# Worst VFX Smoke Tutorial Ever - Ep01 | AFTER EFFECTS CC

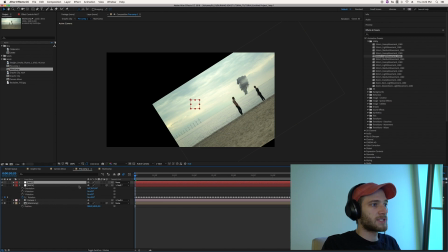45:12 So you can parent your 06, like I said, to your 07,
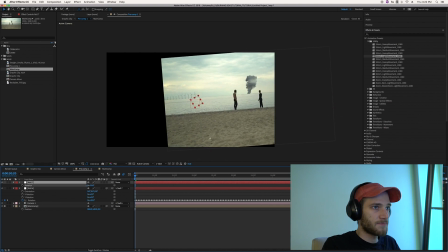45:17 and then you can change it in your 07 without the controls being all funky. And this is a really nice workaround. And I'm just going to line this up nicely and move that over.
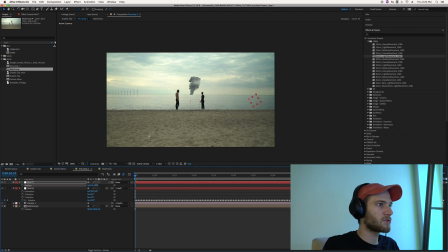45:31 And also when you're working with nulls, it's always the inverse, so it can be a little bit hard to move with, but that is fine. Great. Everything's lined up again. Let's see what that looks like.
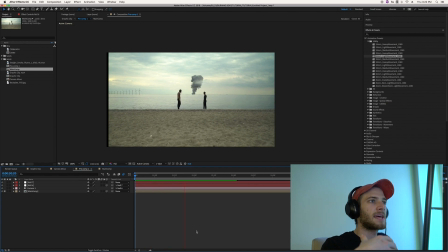45:47 Great. And to me personally, already that just looks much more natural. It's a much more natural camera shake. It feels less calculated, feels less computerized, algorithmic, whatever you want to call it. And that's, like I said, because it's taken from a real human's movements.
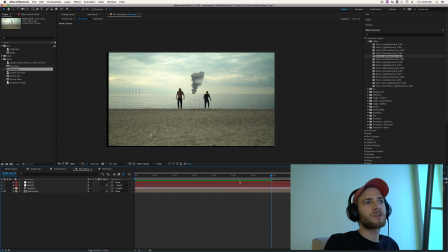46:07 Now you might be saying, Taylor, what the hell are these black bars here? Like, that doesn't look good. Worry not. Go back to your 07 here, and we can increase the scale.
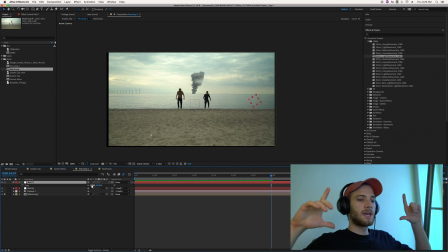46:19 And the reason you have to do this is that obviously if you want to add fake camera shake, you have to zoom into the image a little bit so that it has a little bit of wiggle room on either side where it can create a little bit of a wiggle. So all you got to do is,
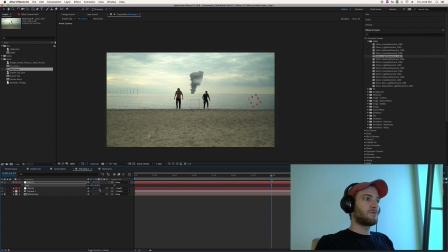46:36 since it's inverted, you got to zoom in, which means doing less scale. I know that's a little bit counterintuitive, but just go along with me here. And 97% is probably going to be good here. And you want to just scrub through and make sure that ooh, that got really close there at one point.
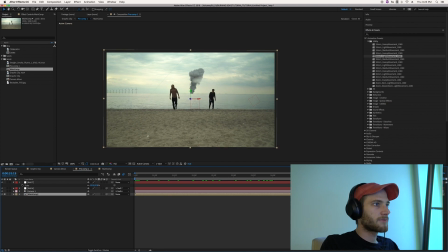46:56 Let's just make sure that our frame, what's that?
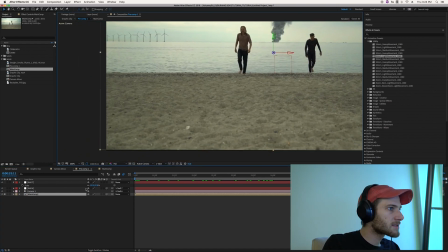47:01 Is that a little black right there? That is. So let's do 96% then.
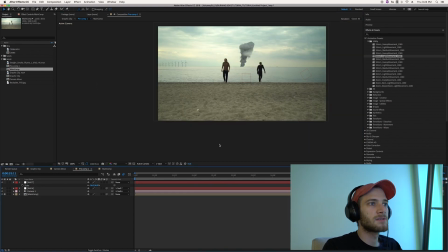47:08 That looks good. Great.
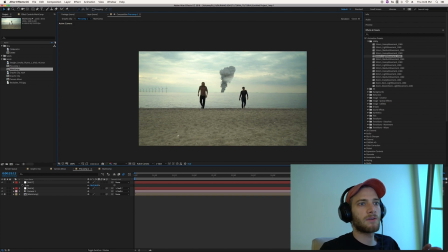47:18 And I'm just going to let this render out real quick, and I will be back in a second. All right, and here we are with our final scene. I want to make sure that you guys know that this is just trying to show sort of the process that we're going through.
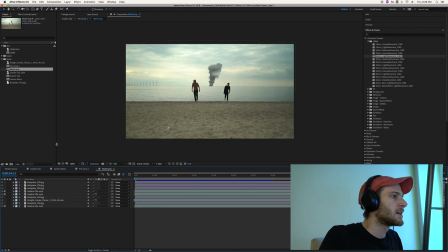47:33 Of course, you can tinker with this thing way more. For example, can put up the blur here.
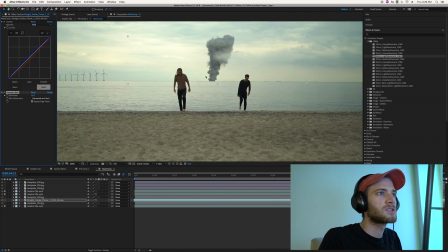47:43 Maybe you're like, you know what, that piece of smoke still looks too in focus up there.
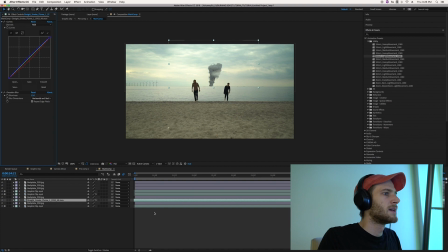47:49 Maybe 15 is a little much. Maybe we'll do like 13 or something. That top, I think I've actually changed my mind here. I think that top, I changed the thing to 40. I would probably bring it back up to 60.
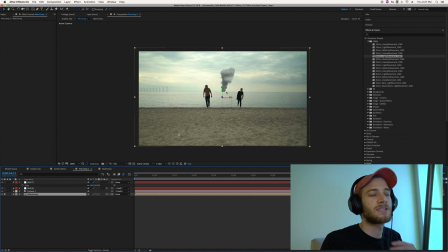48:03 I might try to find a different smoke plume element that actually resembles what a ship fire would look like from that far away.
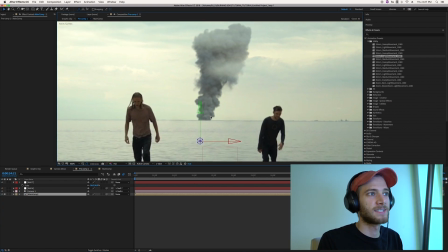48:11 Of course, if you think about it, if that's a building and this is the smoke on the horizon, it doesn't make any sense.
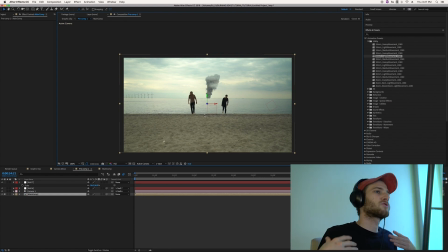48:22 But I think you also have to understand that there's so many tricks in film, right, that you don't need to go crazy. It's just trying to get to the point where it's believable.
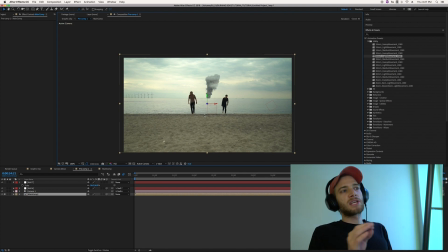48:34 And these sort of tricks, putting a little bit cloud in the foreground, having it fade out, as long as it corresponds enough with reality, the viewer's brain will kind of fill in the rest of the blanks and won't really question,
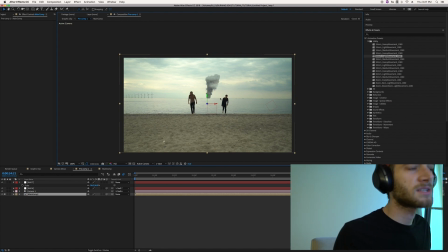48:49 oh my God, there's this house here. How could I possibly, what is this? Like, I don't know, all of like Sweden going up in smoke or something, that doesn't make any sense.
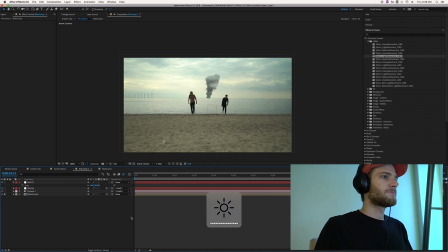49:03 But that's fine. And that's the fun of it, is to figure out, how far do you have to go to make it believable?
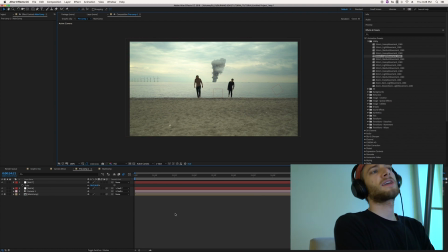49:11 Because you're also working, it's like a magic trick.
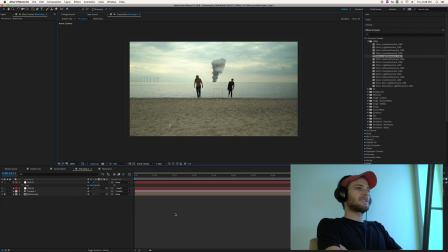49:14 You're trying to trick people into thinking something's real that isn't actually real, and it doesn't, I don't know where I'm going with this.